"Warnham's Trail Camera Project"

The hundreds of views these short clips got YouTube pales in comparison to the thousands of people who have potentially seen the footage at Warnham's recently built discovery hub.
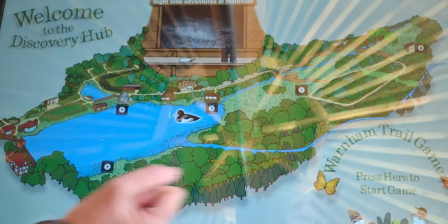You can view the night time happenings on the reserve from this interactive touch display. I think it's cool, it's nice to see the footage being put to good use. As well as the monthly highlight videos, I incorporated the trial camera footage into a couple of other projects.
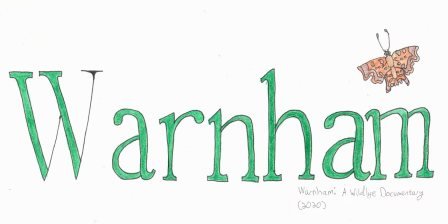For my Warnham documentary, footage from the cameras made up the majority of the elusive animals segment.
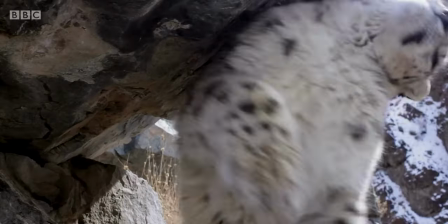I like to think that this parallels how trial cameras are usually a much bigger blue chip films produced by the BBC and co.
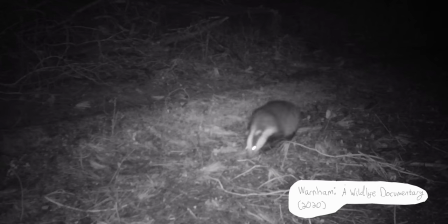Just instead of snow leopards we have the badgers. Very, um, majestic. I do think that having footage from trial cameras in your wildlife film does have a big impact on the audience. I feel that the static positioning and lower image quality created by these devices adds a level of prestige to the footage. A perfect example of this can be found with the snow leopard sequence in Planet Earth 2.
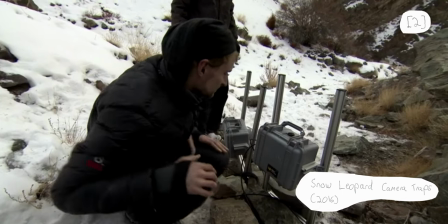Not only does a short making-of documentary on the BBC's website emphasise the uniqueness of the footage caught on their trial cameras, Attenborough himself mentions how the images were captured.
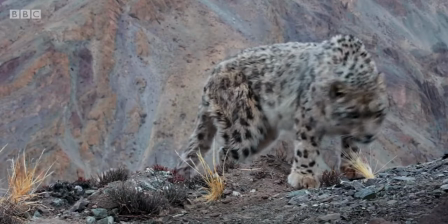And yes, this is during the middle of the show. A fourth wall break like this is usually reserved for the end of the show.
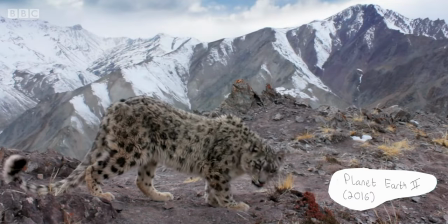In my opinion, the drawing of attention to the use of remote cameras effectively emphasises just how elusive snow leopards are.
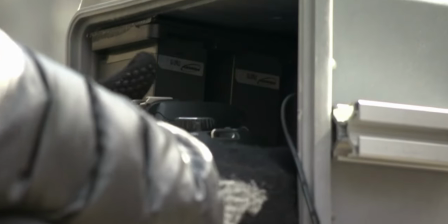After all, why film with a trail camera if a long lens would suffice? I thought a similar logic can be applied to Warnham, a wildlife documentary.
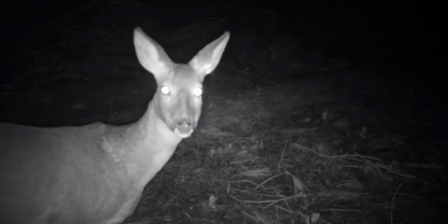The locked-off nature on the trail cameras indicates to the audience that the animals on screen are difficult to find, which is arguably the aim of the particular sequence or something. I'm just going to pretend that the use of trail cameras to portray badgers as elusive was a CONSCIOUS effort. I think the biggest lesson I've learnt during the course of camera trapping at Warnham is that stuff usually goes wrong. Screens will break, SD cards will come back empty, prime locations won't always yield expected results. Failure is always part of the process, and this is probably why going through a full SD card is so enthralling. You just don't know what you've caught. Maybe it's a badger sniffing the camera, maybe it's deer thorns frolicking in the grass, but nothing is guaranteed and as a wildlife filmmaker that's an important lesson to remember. Even though the warning project is now over, I still plan on using the trail cameras for other videos.
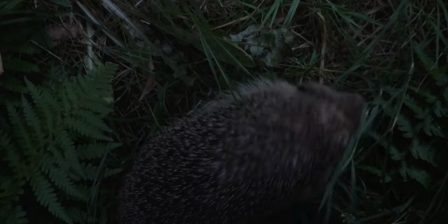I actually used both of them on a short Hedgehog film about a year ago now. And yeah, both of them.
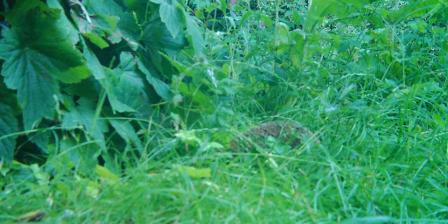I eventually managed to reset the camera settings despite the broken screen.